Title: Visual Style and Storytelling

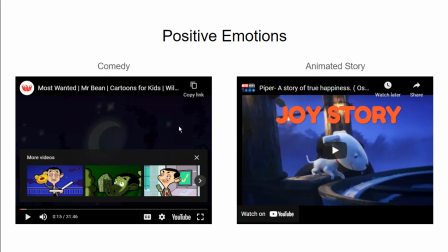So the positive music, kind of funny character on the screen. And in this example, we have a different mood.
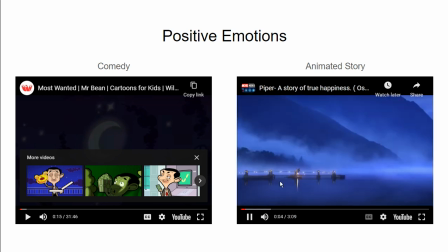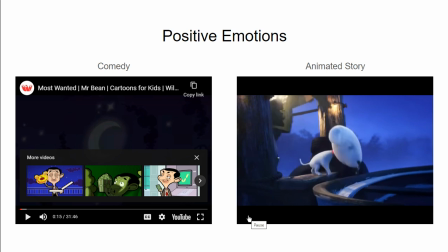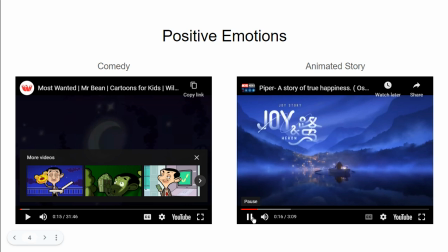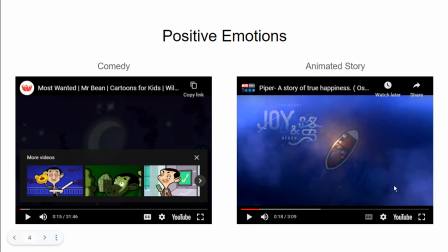Again, also positive, happy music, but softer pastel colors. So we expect something more calm, more different style. But they do have a lot in common.
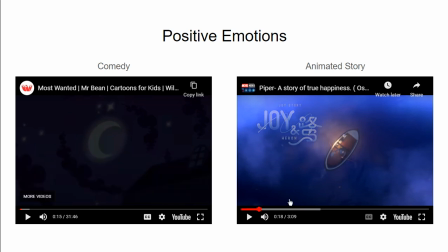in spite of those differences, we have overall bright colors.
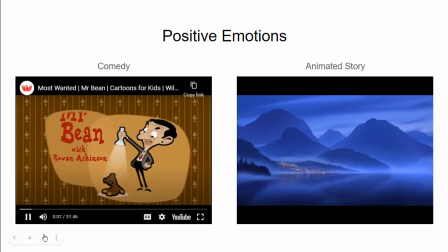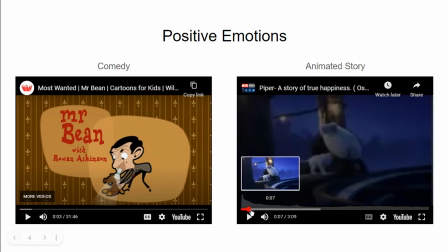And in Joy Story, we also have
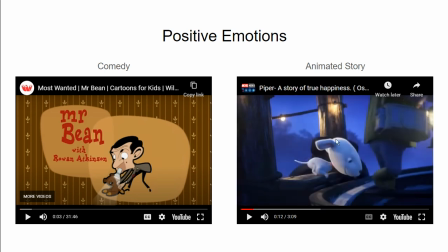contrasting colors between the yellow and the blue. All right.
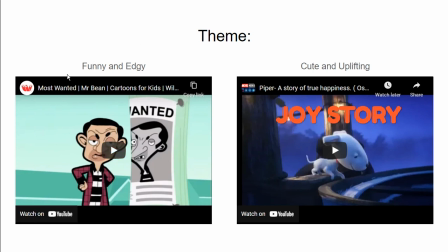So we have, from the same standpoint, the comedy has a funny and edgy feel, and the animated story feels cute and uplifting.
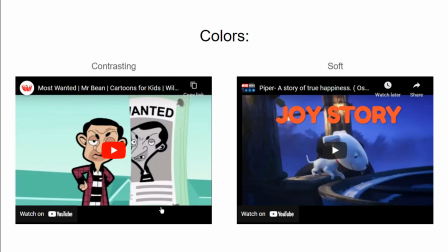And from the color standpoint, the colors in the comedy, Mr. Bean comedy, are more contrasting, and the colors in the Joy Story are soft pastel colors, so they elicit slightly somewhat different emotions.
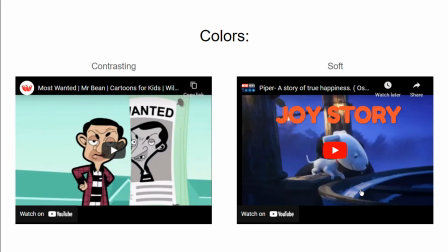But overall, the two stories are positive. You know, they make us feel good, and the Mr. Bean uses humor, almost like a satire humor, and Joy Story is a very sweet story that
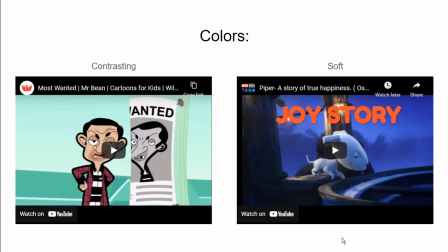you know, just has different language, but overall they're both positive
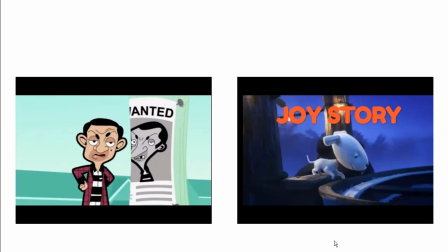feeling stories. All right.
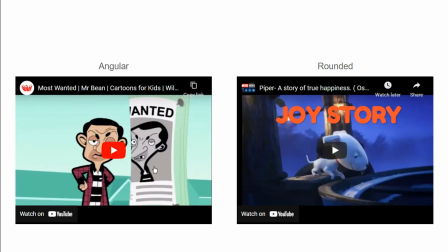And from the shapes standpoint, Mr. Bean, because it's a satire, it's more, it's a different type of humor. We have angular shapes, versus in the Joy Story, the shapes are rounded.
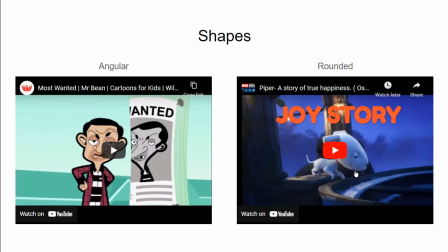We can see it from this character look. It's it has like egg-shaped head, and even in the composition of this shot, we have circular shape of the boat. So all of those things, they were deliberately chosen. They're not accidental.
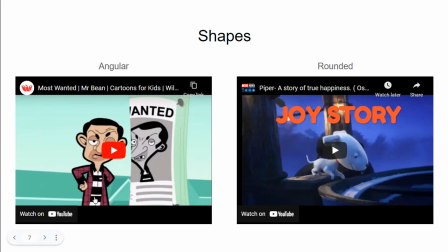And in Mr. Bean example, we see more angular lines, angular shapes. So different type of language.
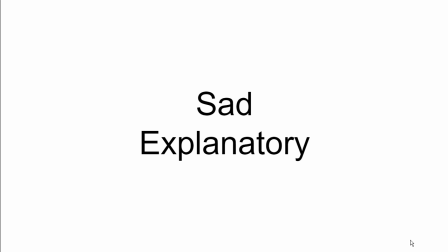Alright, now we've looked at the positive, now let's look at the opposite. Let's look at the negative, more like sad, themes with more sad context. They're not like completely sad, because if you just make the story sad altogether,
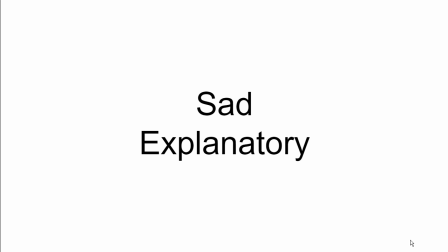well, it's gonna be sad. There are stories like that, but think about how you can add a little bit of positivity even in the most dramatic or sad story. So you want to kind of give the audience some kind of sense of hope, because otherwise they will,
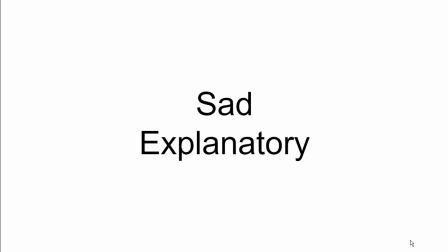you will likely turn away people emotionally. So the challenge is to find the combination of how much sad and how much happy the story should combine.